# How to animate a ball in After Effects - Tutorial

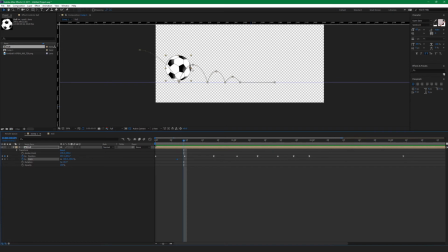[8:13]
So when it hits the ground, it should go like more flat, more fat on the sides and more shorter. So you can use basically the bounding box, or you can use the scale.
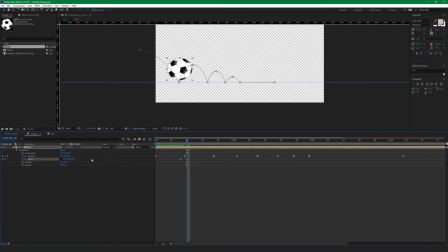[8:32]
I'm going to use like 87, 90, and just copy the first keyframe for the scale. And this, as you can see, just when it hit the ground, it changes his shape.
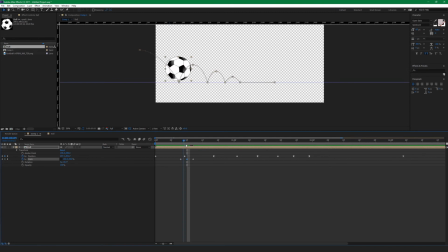So we're going to apply this for the rest when it hits the ground. And that was the reason when we put basically the anchor point on the button,
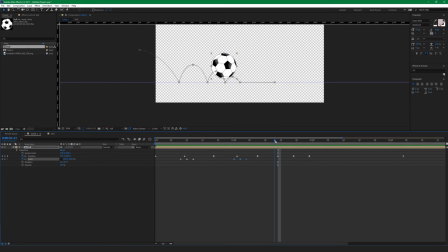[9:09]
so we can make this squash and stretch animation for the ball. So I'm going to change the scale here because the forces here is not too strong.
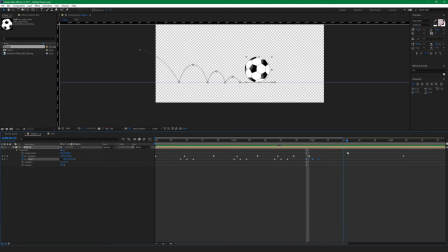Okay, so check the animation. It helps a lot, this squash. Scale animation helps a lot when it hits the ground.
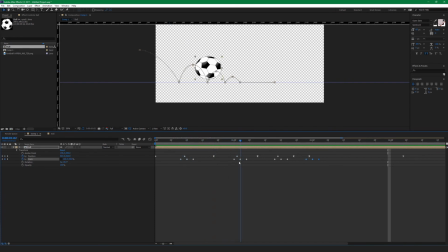I'm just playing with the scale.
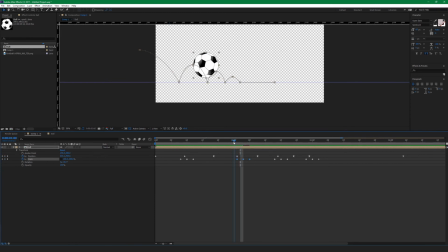looking pretty good.
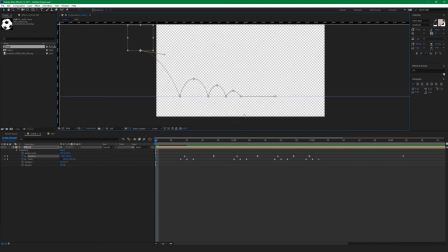[10:11]
So now I'm going to change the position of the ball because I think it should go further in distance. So the cool thing is you can modify the positions anytime.
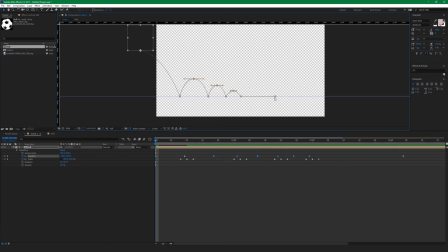[10:27]
Basically, I'm going to select the keyframes and hold shift and unselect one and just shift them. So just hold shift and unselect the keyframe and you can modify the keyframes, which is really cool.
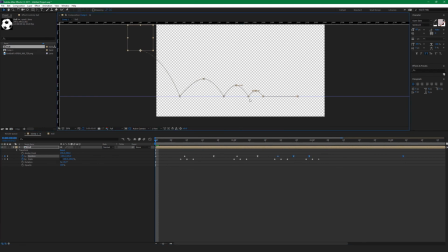Yeah, it's go further, which is a lot smoother for the eyes.
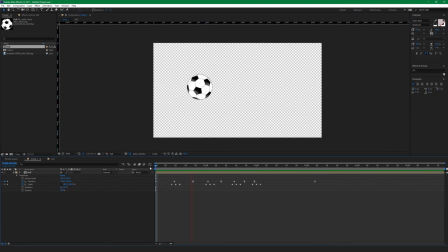[11:03]
So here we go, guys. This is how to animate ball in After Effects.
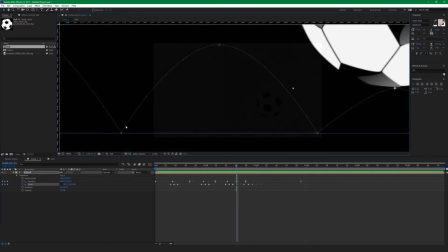[11:07]
Also, I would like to point for the key things in ball animation. As you can see at the top, it's getting more keyframes and the ball slows down, so it's very important, and accelerates again. So at the top, more keyframes, slower the animation.
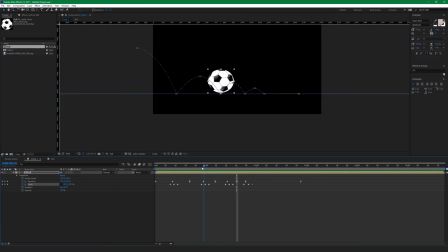[11:25]
When on the ground, when the ball hits the ground, it's faster, so less keyframes. So keep in mind, you can play with the dynamics in a graph editor and use F9 to smooth your animation.
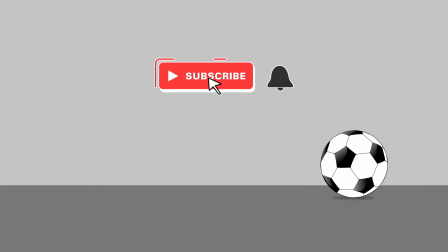[11:38]
Hope you guys enjoyed this video. Make sure you like and please subscribe for more videos like this. Until then, see you guys next time.